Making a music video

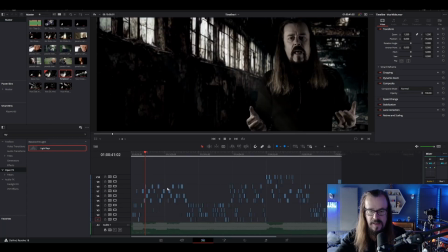So I have spent quite some time on it, and I've made all the edits that I want with all 10 of the tracks. So now we have the video playing.
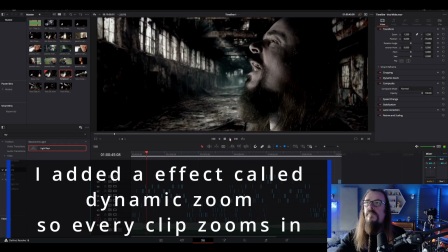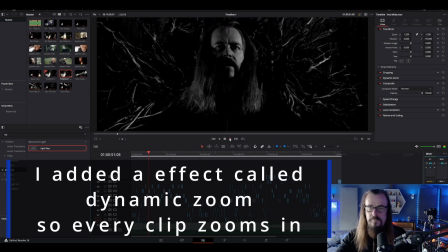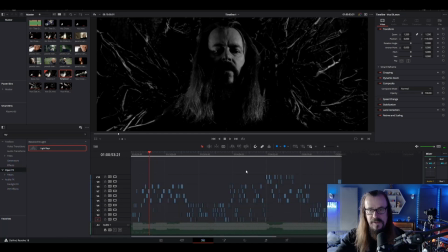Okay. And on watching the video, I have a few thoughts. One of them was that I changed this shot to black and white because I thought it looked better.
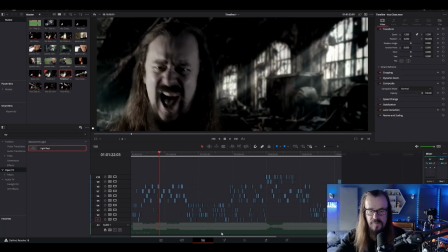But in some of the other shots, I felt that the color was still a wee bit on the bright side.
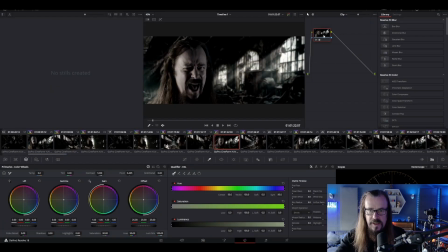So I went into the color tab, and on a lot of these, you can see that I have done some color work on them. I've desaturated them even more to give us more of a stark look. If we turn the saturation up, you'll see what I mean. So that's the kind of video that we originally had, and I went down to, I think, about 30.
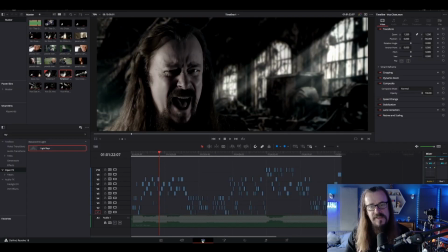But that was the only thing that I really felt I needed to do color-wise. And I watched the video the whole way through, and I felt I still needed some more footage. So there's a thing in video that we call B-roll,
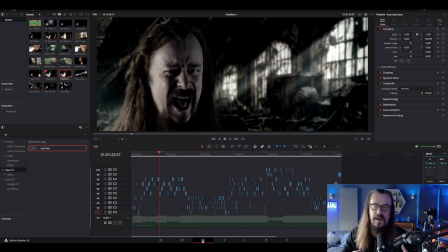and that's the extra pieces of video that aren't the actual performer singing or playing, just some kind of storyline. A typical one is like the old man that in the Metallica Enter Sandman video. So I thought I would go and look for some B-roll like that, because it's getting into wintertime in Ireland.
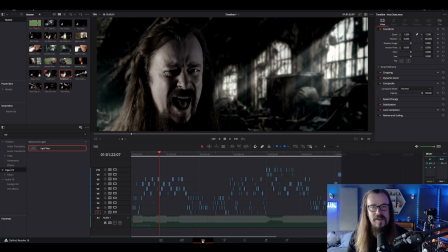The weather's not great. It's not a good time for doing B-roll myself. And in maybe some of the other videos I will do some B-roll.
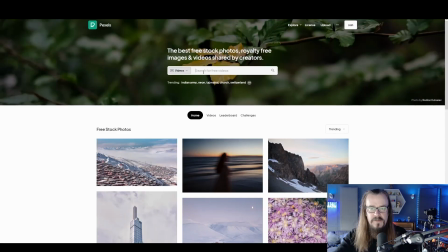But I went on a search for B-roll. This video website, Pexels, I used it for getting some of the source stuff for my artwork as well.
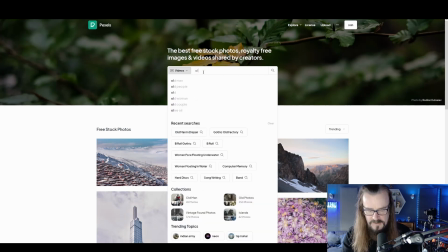So I searched for Old Man in Distress. And I really like the look of this guy here.
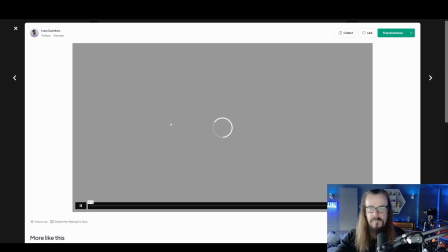This one really, really caught my eye. And this is all video that's free to use.
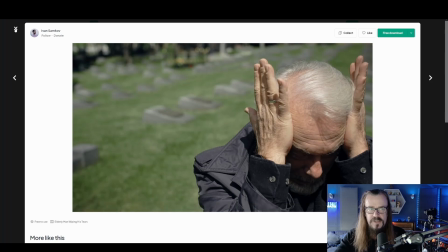So I found a whole collection of videos of this guy in order to put in as B-roll.
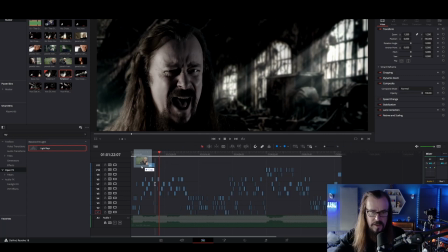And let's have a look at some of that. So let's take one in and put it on a new channel. And let's look at it.
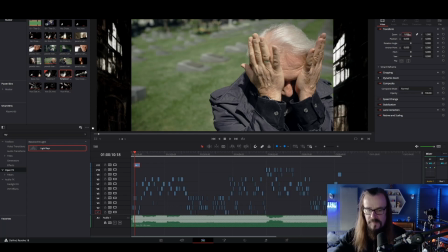Now, it's the wrong aspect ratio. So I think we need to change it to 1.35.
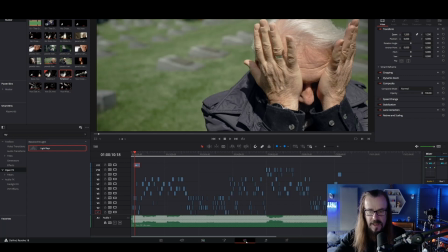It's now the correct aspect ratio. And I wanted to do some color stuff with this.
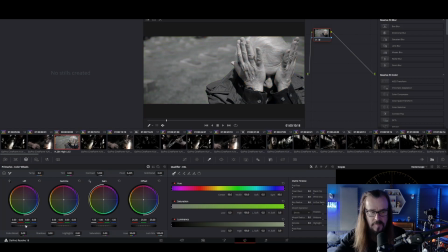First of all, I wanted it to be black and white. And I wanted to pull it down so that it's quite stark looking.
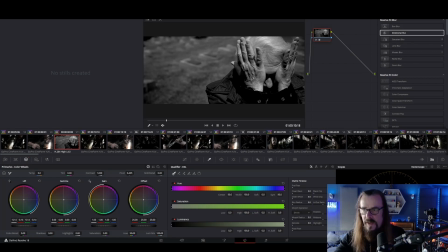So something like that. And then I also added a vignette to it to make it even more stark.
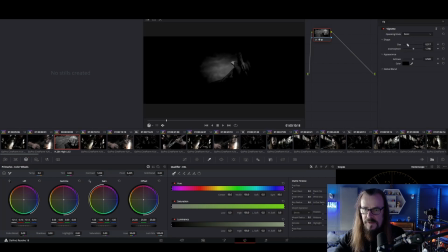Now that vignette's far too much. So let's increase the size.
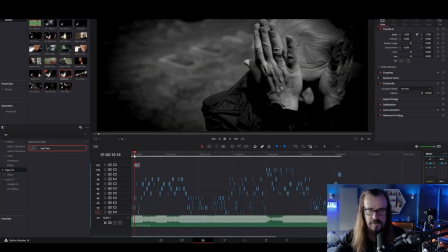Something like that. So that's what I did with all my B-roll. So in any of the parts of the video where I felt it needed some B-roll, I just introduced some of this stuff and put it on the very top.
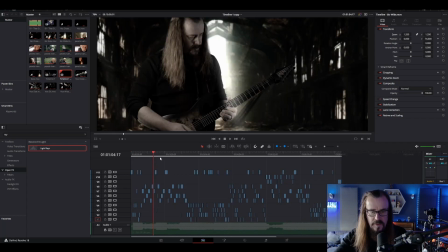So I now have my video with all my performance parts.
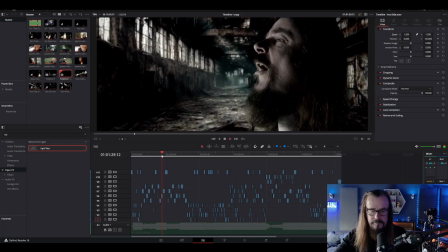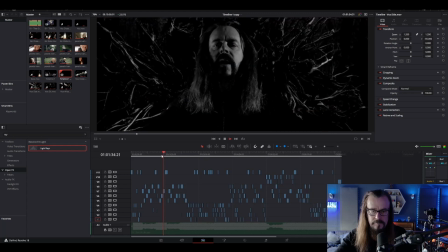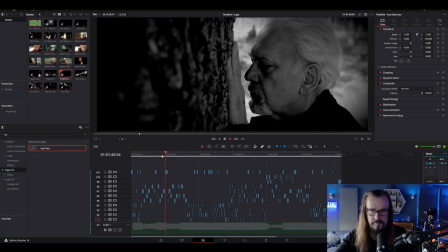So at this stage, the video is pretty much taking shape and almost finished.
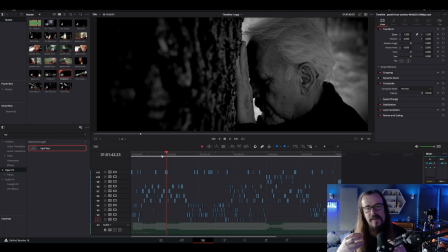So the last thing I would like to do is put lyrics on it. This is a controversial thing. Not everyone wants to put lyrics on their videos, but do you know what? When I watch a YouTube video, I really like the lyrics, to be honest, so that I can read them while I'm watching the video.
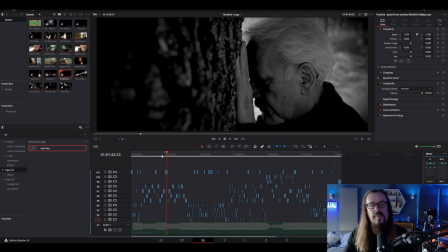So the next step would be to add the lyrics, and we don't want them just coming across the bottom of the screen like they're subtitles or something. I purposely set up all my shots so that there's space.
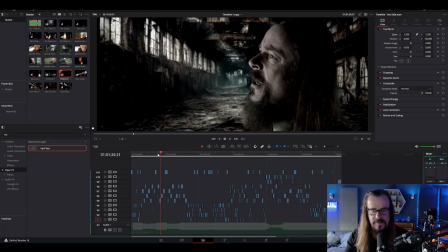Look, there's space here to the left, space to the right, space to the left, space across the bottom, space to the left.
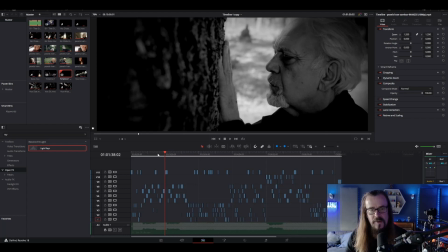So I've got these places where I've composed the video in order to have room for putting my lyrics in.
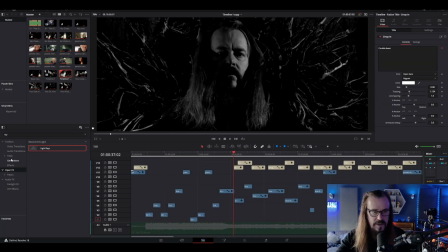So what we do when we want lyrics is that we simply go to the titles page and we see all these different types of titles that are available. You know? So there were a few that I really liked.